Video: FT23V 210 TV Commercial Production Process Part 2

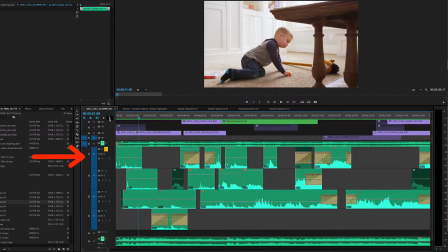And I believe that was the actual sound from that clip. And then as he looks away, I threw in the sound of the door to sell that he was looking at Dad coming inside.
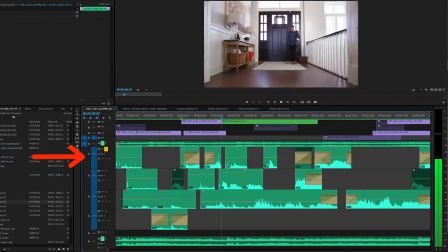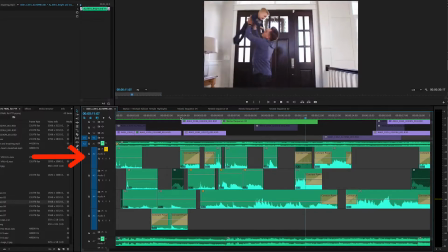So again here, I'm not using the actual audio.
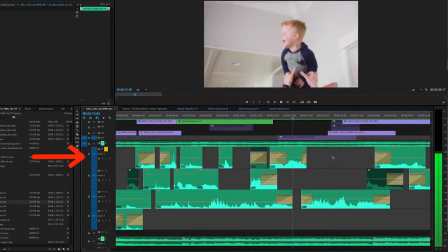I just threw in some laughs that he had done later on to fill in that smile that you see on his face.
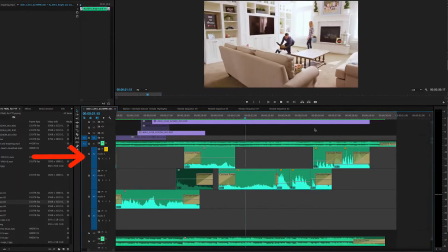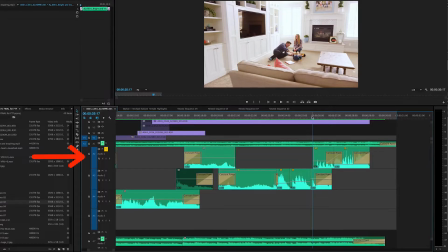And at the end here, I just threw in some laughs that were taken from a shot that we didn't even use in the video to sell the fact that Dad is tickling him and they're having a great time,
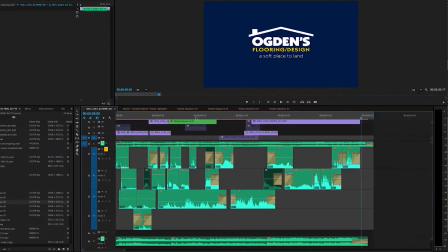even after you're done seeing any visuals. So let's look at layer 2 now so you can see what I put on this one.
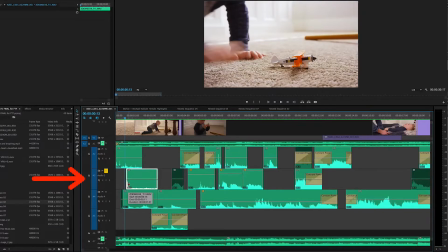So right there you see the hit on the toy as he's grabbing it.
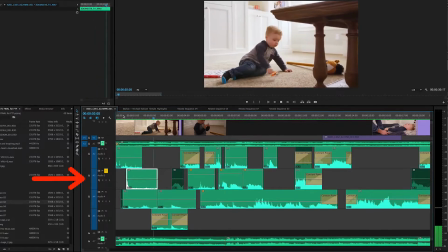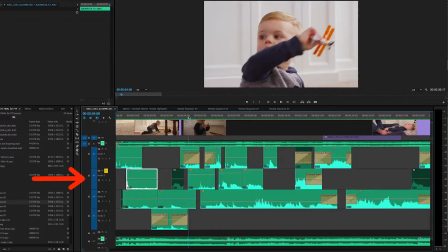And you can't see him dropping the toy, but I wanted to be able to sell the fact that he let go of it.
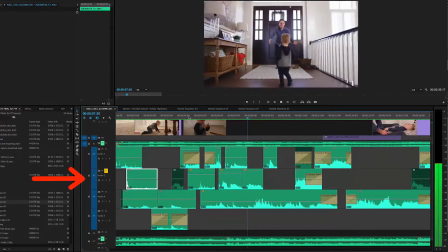Daddy, hi.
Now these 2 sound bites, Daddy and Hi, were different clips taken at different times during the day, but it made it a lot cuter to have him say that as he's running up to Dad,
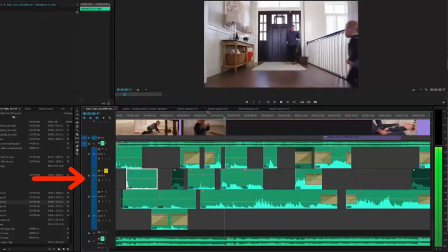so I threw those 2 sounds in as well.
Daddy, hi.
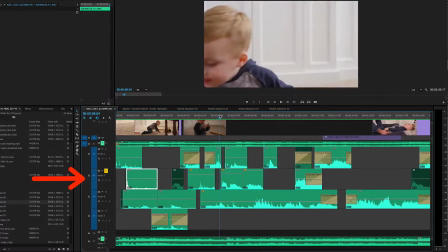You can kind of tell those 2 sound bites were taken at different times.
Daddy, hi.
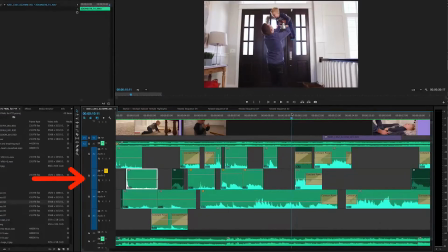But again, when thrown with other sounds and music, you can't really tell.
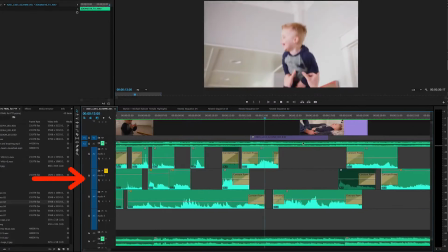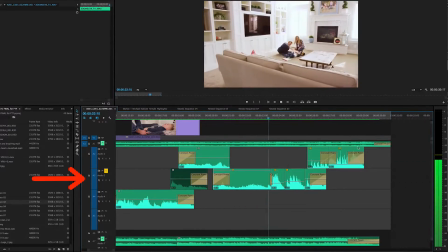And I think those sounds were actually from that take. And now level 3
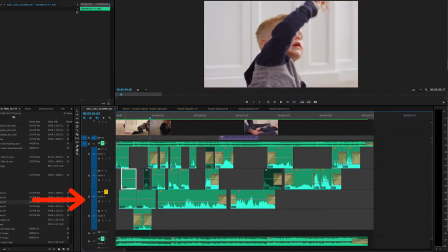is the sound of him making the airplane noise, again from a different take. And some added door noise.
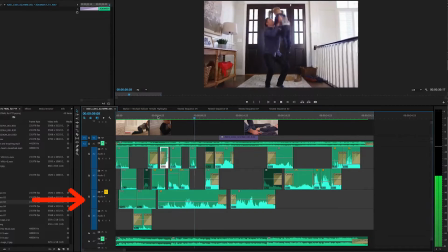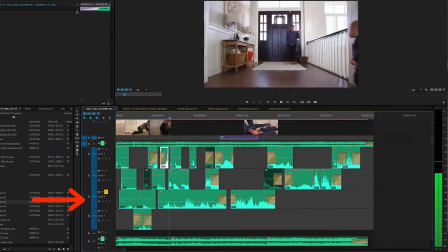And this was the actual audio from this take.
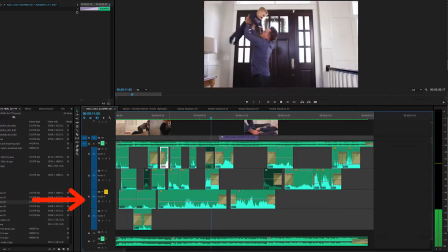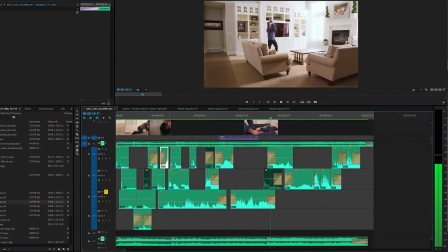And so is this. And then down here we have a secondary noise of him flying the airplane.
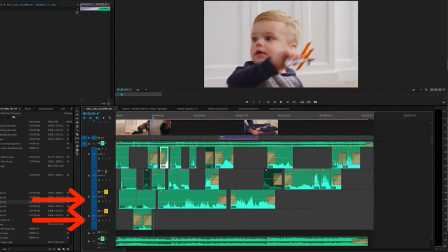So again, let's take a look at all 4 of those layers of sound design all together.
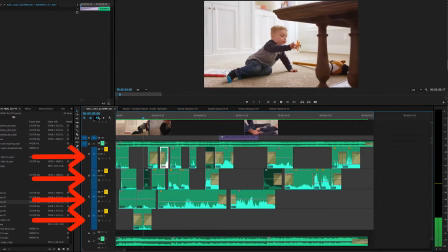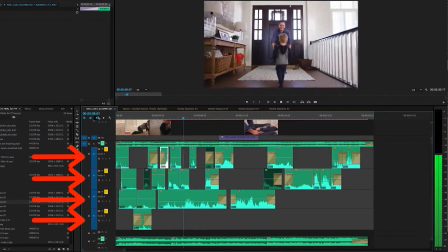Daddy. Hi.
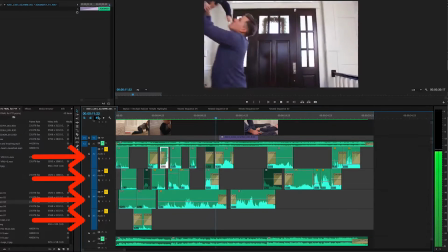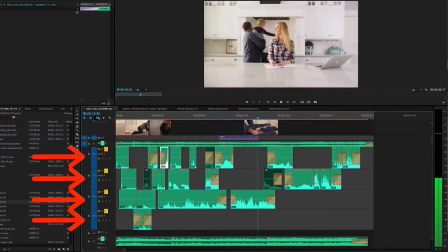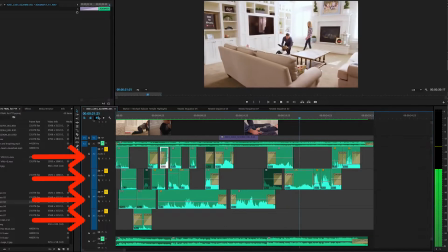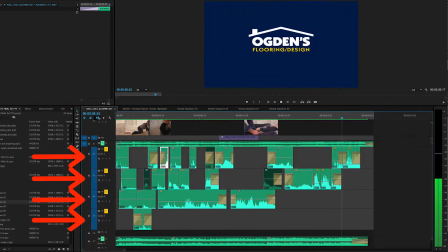So there you have it. That was the sound design. That took me probably 3 or 4 hours to find all those sounds and match them together. And once I had all those sounds put in there the way I liked it, I then sent that over to Brendan, by the way, who's my sound guy, my sound designer, and I had him just clean it up and match the levels and make it sound even a little bit better. Sound isn't my specialty. I know how to do the basics like this sound designing you just watched, but as far as cleaning it up and making it sound even better, I don't know all the ins and outs of how to do that. I'm not a sound engineer.
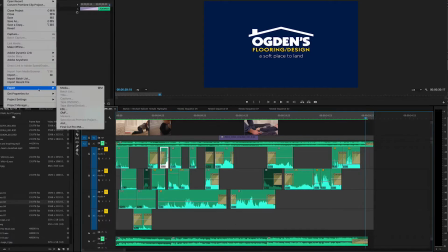Now that I had this sound design done, I came up here to File, Export, OMF, which is the file that a lot of sound designers will ask for.
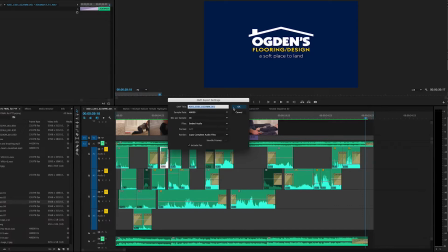And then I exported out the OMF and I sent that to Brennan, which gave him all of these raw audio files that he could then mix and match the levels and play with and perfect it to the next level.